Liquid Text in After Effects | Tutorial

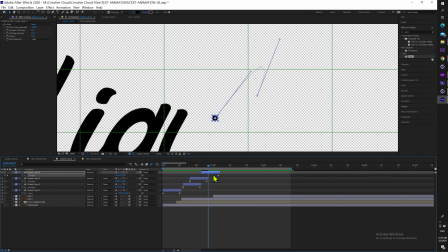(16:18)
The only thing that changes here is that it starts right into the beginning of our word.
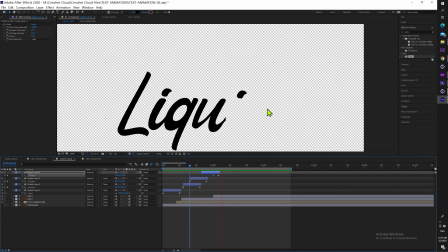(16:24)
So because of this, we're not going to have a zoom into our first keyframe,
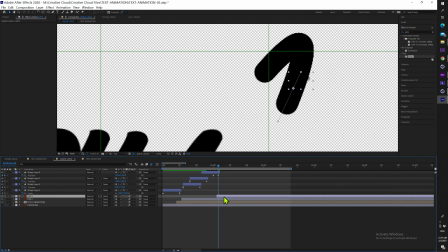(16:29)
because the impact is coming directly from the U letter.
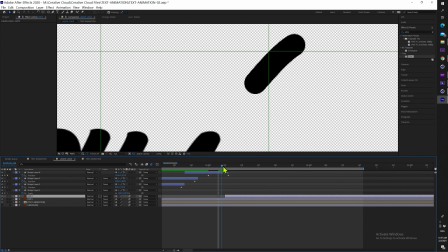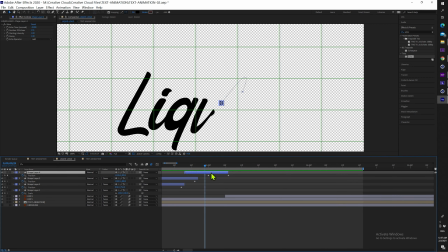As you can see right here, it doesn't really make sense to have a scale animation just like we had in the other ones, because since it's coming out of the U, the already need to start with some thickness to it instead of 0%.
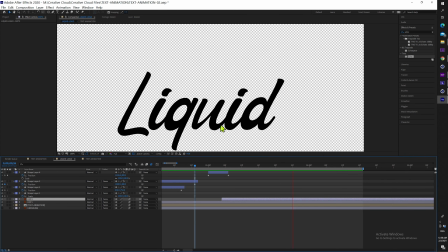(16:57)
So in that case, you can simply delete the scale.
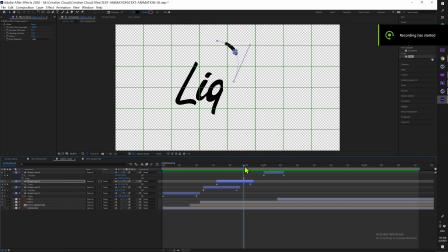(17:00)
So as you can see, by doing that, we're able to add some complexity to our text animation and make it a bit more alive, a bit more interesting as well. So as you can see here, I don't really want this to go like that, because this point is coming outside of our word that we are doing.
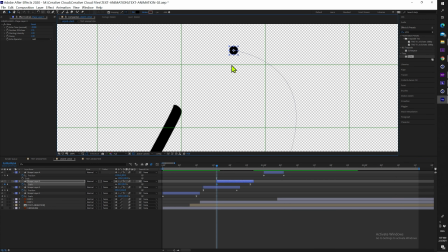(17:16)
So it's a bit distracting to the eye. And that's why I'm going to go back, and I want this to start from the L letter and then going back into our word.
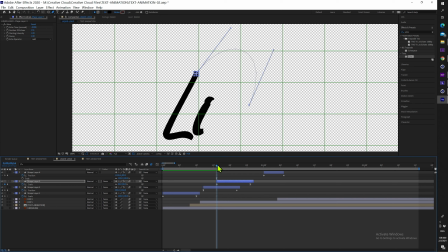(17:26)
That way, our extra elements are going to help reinforce the idea that the eyes of our viewer should be looking straight at the letters, not at the elements outside of it.
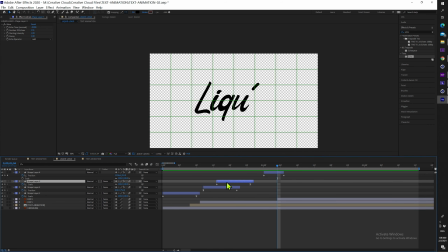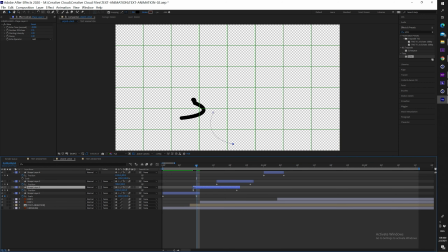(17:45)
And something else that I also want to change, this dot right here is going a bit too fast for my liking. So I'm just going to make the layer a little bigger so it doesn't animate that too fast.
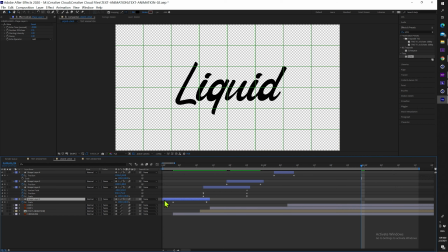(17:56)
Now I'm going to move all my layers 2 or 3 frames forward, and then I'm going to make my very first dot a little bigger as well.
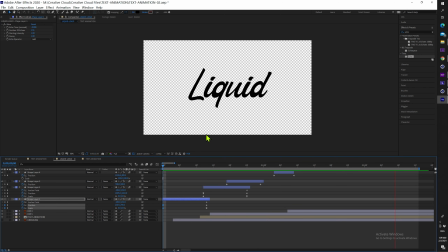(18:04)
So it starts only with the dot, and then we can see all the word coming together.
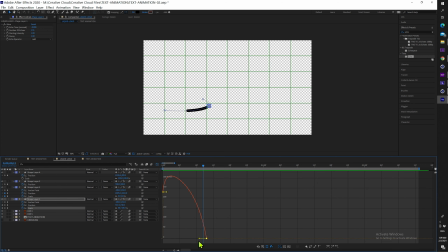(18:11)
Something else that I also want to do is that here on our position graph, I want us to have a little bit less of is it in the start, and on the end, I don't want is in out at all.
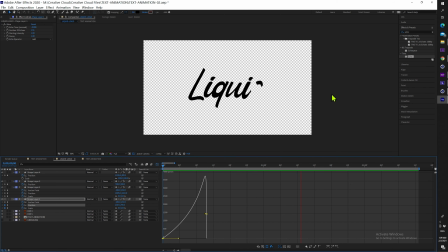(18:26)
So that way it makes a bit more sense to how it would physically work if that was an actual real thing,
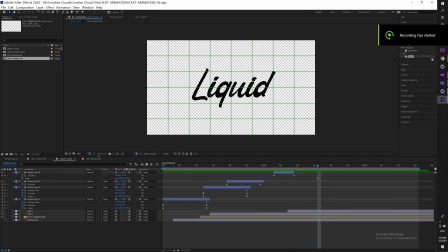(18:32)
or things that are moving together in real life. Now our text is almost done, but something really important I want to do is the underline. And this is going to be really important too, because it's also going to be connected to our text.
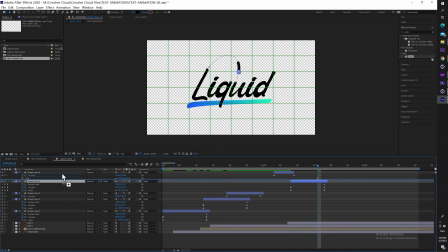(18:47)
And the way that you can do this is by also duplicating, and we're going to do something very similar to before. We're going to make our dot coming out from the top of the D letter,
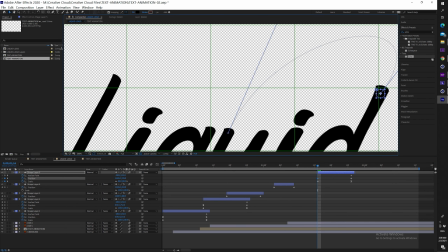(18:58)
and then it's going to morph into our underline.
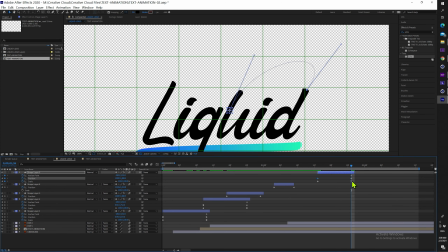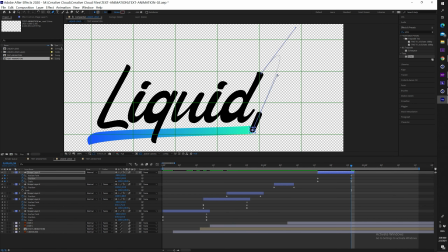(19:11)
That curve looks a bit too narrow, so it's not really that natural,
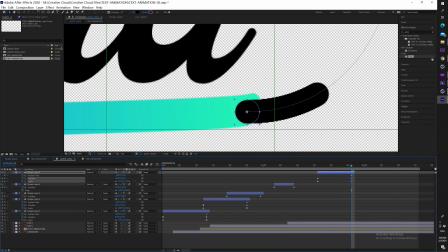(19:17)
so I want to make it a bit rounder because it makes it easier and a little more pleasing to the eyes.
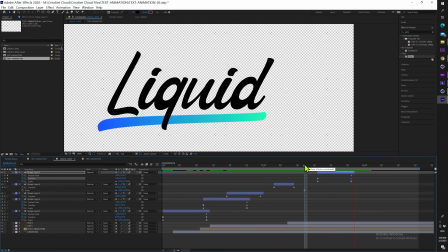(19:22)
I'm also going to make the scale in the end a bit more thick, and yeah, that works already.
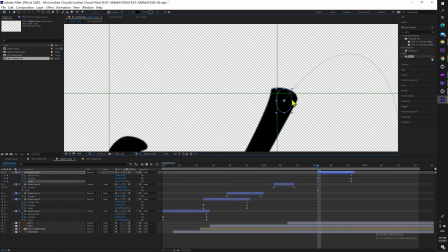(19:31)
But we can still polish a bit more that beginning, because it really doesn't feel like one thing is connected to the other.
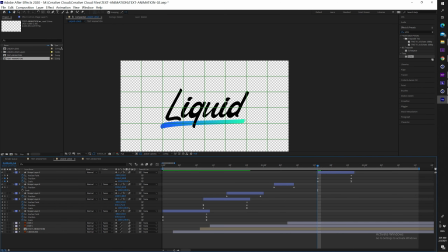(19:39)
So let's move it a bit, move a bit of our curve.
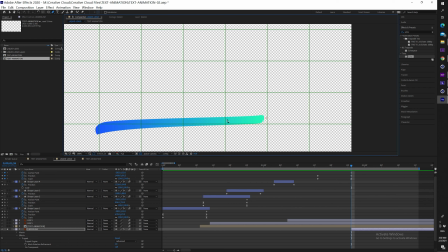(19:45)
So just like with our text, we're going to do also a stroke animation right here. We're going to make from right to left, and we're going to set up our stroke just the same as before. So get your brush size, try to make as big as necessary, brush hardness at maximum, and select all masks.
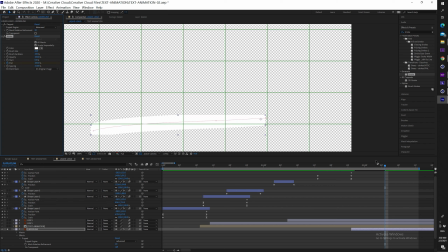(20:05)
And now you can animate your end property from 0% to 100%.
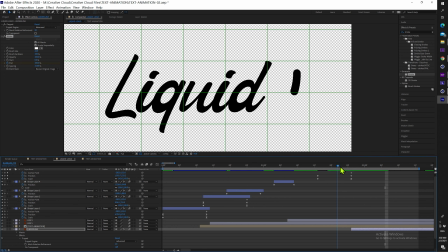So let's change the ease out of our end animation. Let's try to make something a lot more stronger.